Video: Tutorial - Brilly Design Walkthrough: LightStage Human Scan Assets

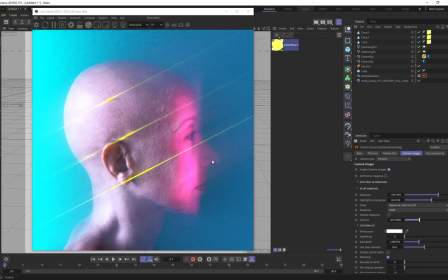Now, I typically will just like finish everything here in Octane and really kind of dial in my total image here. But I think I want to kind of soften and lighten up some of the contrast to this and kind of give it more of a cinematic thing.
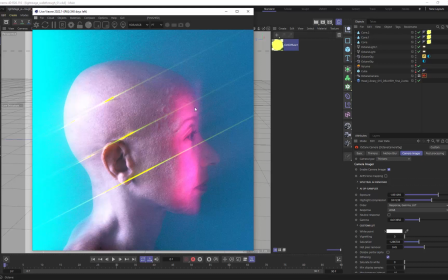So I think after we render this out, let's take another look at this, and maybe we'll do a couple post effects and we'll hop inside of After Effects. So let's do that next. Let's say this is at a pretty good spot. I like where it's headed.
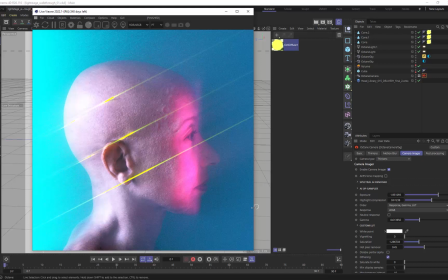Again, just fun exploration, and I'll see you in After Effects.
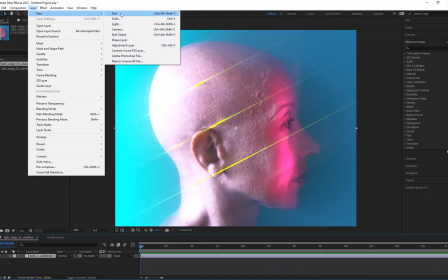Inside After Effects now, let's just quickly grab an adjustment layer, throw that in here.
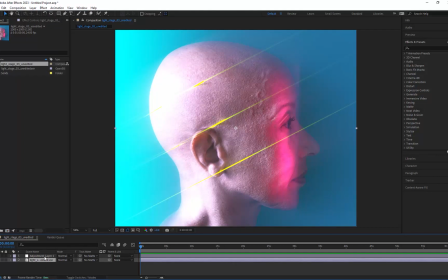You can obviously just apply it right on top of your render. I like doing the adjustment layer though, because I like turning it on and off and whatever. Something that's actually a part of my constant workflow, obviously Octane, now these LightStage assets, but also the Grayscale Gorilla,
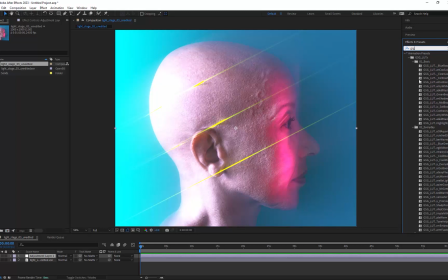the HDRIs like I was just using, as well as their LUTs that are you can use inside After Effects as well as Premiere. And there might be a couple other things too, but I love just going through it. So I'm just going to quickly take a little snapshot here.
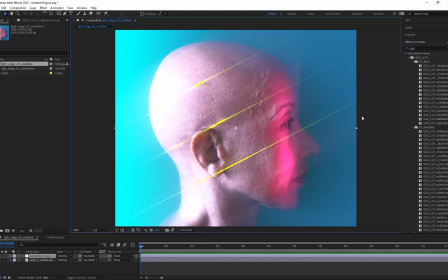Now I had an idea in my head of what I wanted. I wanted something.
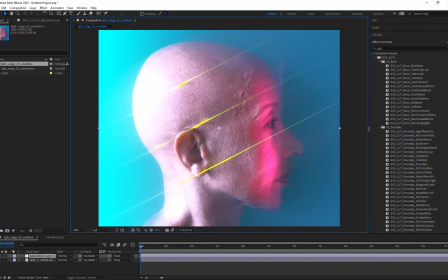Let me just expand these open so we can see the names of them a little bit more. I wanted something that kind of faded the blacks a little bit and gave me a little bit of a cinematic feel.
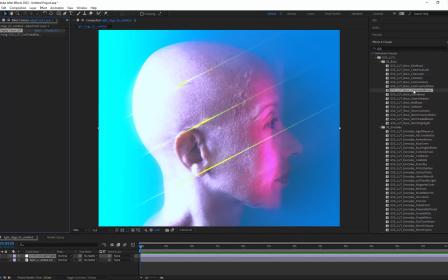Let's see what like this cool faded blacks looks like. That's interesting. It's kind of blowing this out a little bit too much, so that's not really the vibe that I want to go to. Let's see, warm faded black. So it's interesting. Again, still kind of blowing out a little bit.
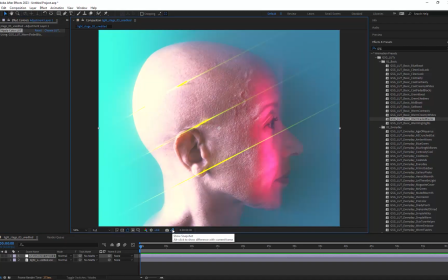I know I can kind of control some of this stuff. I do like a little bit of that warmth. It's kind of nice in there.
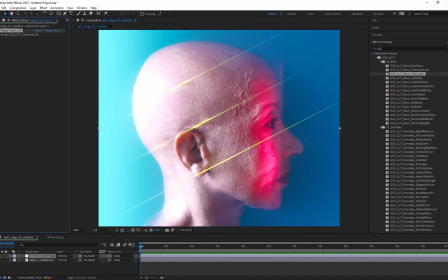Um, let's just see what clean looks. So that might just give it a little bit more overall contrast.
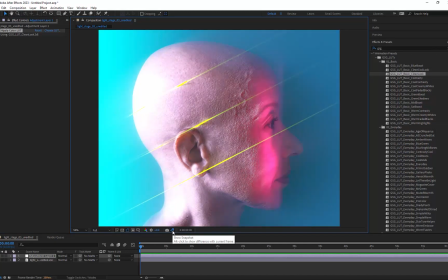Yeah, it makes it pop a little bit. Makes the character's face separate it from that background, which I don't really want for this one.
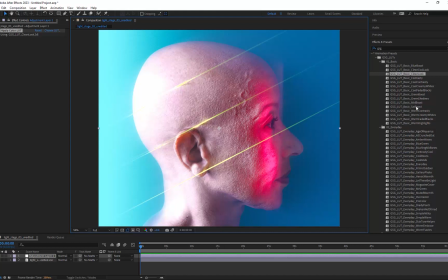I do like some of that contrast that we're getting in here. We could obviously build some like masks and stuff like that.
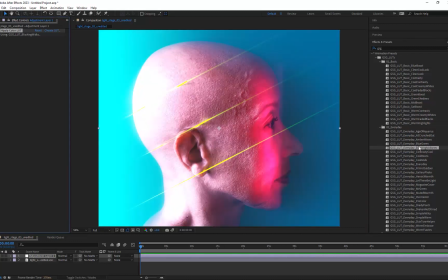But just like go through and if you have the GSG Plus, you'll be able to get this and download it and place it in here.
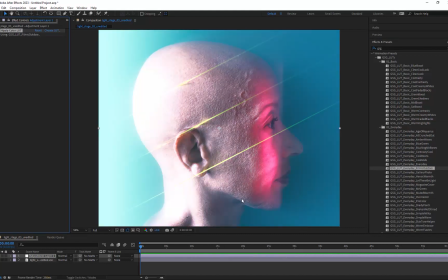Let's see what even like vibe with that. Like see how it's kind of fading the black level. It's also now it's kind of blowing out a little bit more than maybe I'd want.
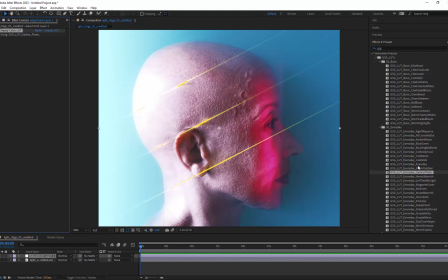Let's see gallery photo, which tends to have a lot more contrast. I do really like that filmic outdoor.
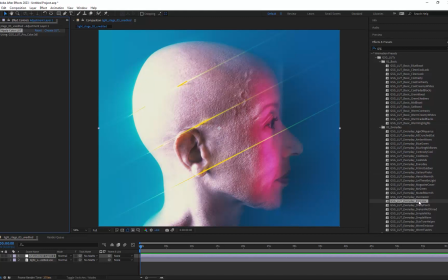I might end up going with that. Let's see, pro color typically has more contrast as well.
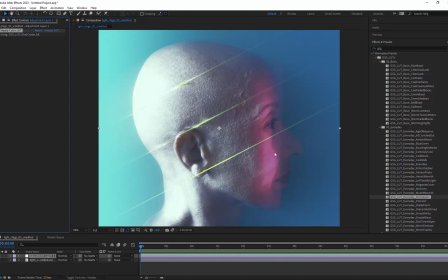Maybe a little bit too faded. You see it's got a lot of blues, which is taking out a lot of that nice magenta that we're putting in there.
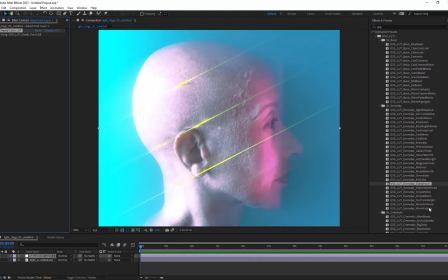Shady porch brings a lot of blues into that as well. Let's just see what skin tone hopper does. That's interesting. I actually really am liking this filmic outdoor.
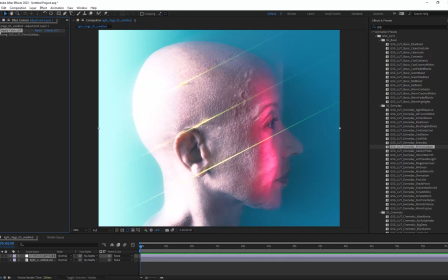But I just feel that it might be a bit too intense, like because I already blew it out a little bit and overexposed it in Octane, like intentionally for that look.
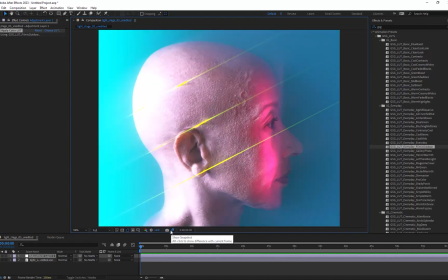But now you can see like this is what it looked like before. This is what it looks like after. It does boost some of that contrast.
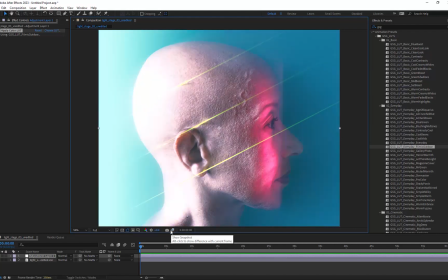It's just a bit too intense overall. So what I'll do, since I have it as an adjustment layer, is I'll just bring the opacity down to maybe like 50% here.
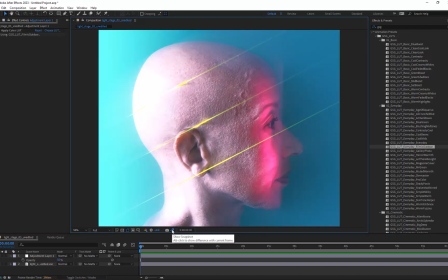And now we can see what it looked like before and after, right? So it's just super subtle. Like there's not a whole lot, but it does give it a look. I could always go back in, and now I'm just on the actual render layer and see,
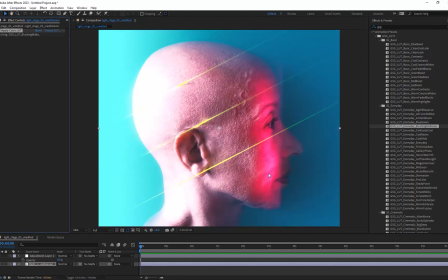if there's any other kind of effect. Like this brings out that warmth a heck of a lot more.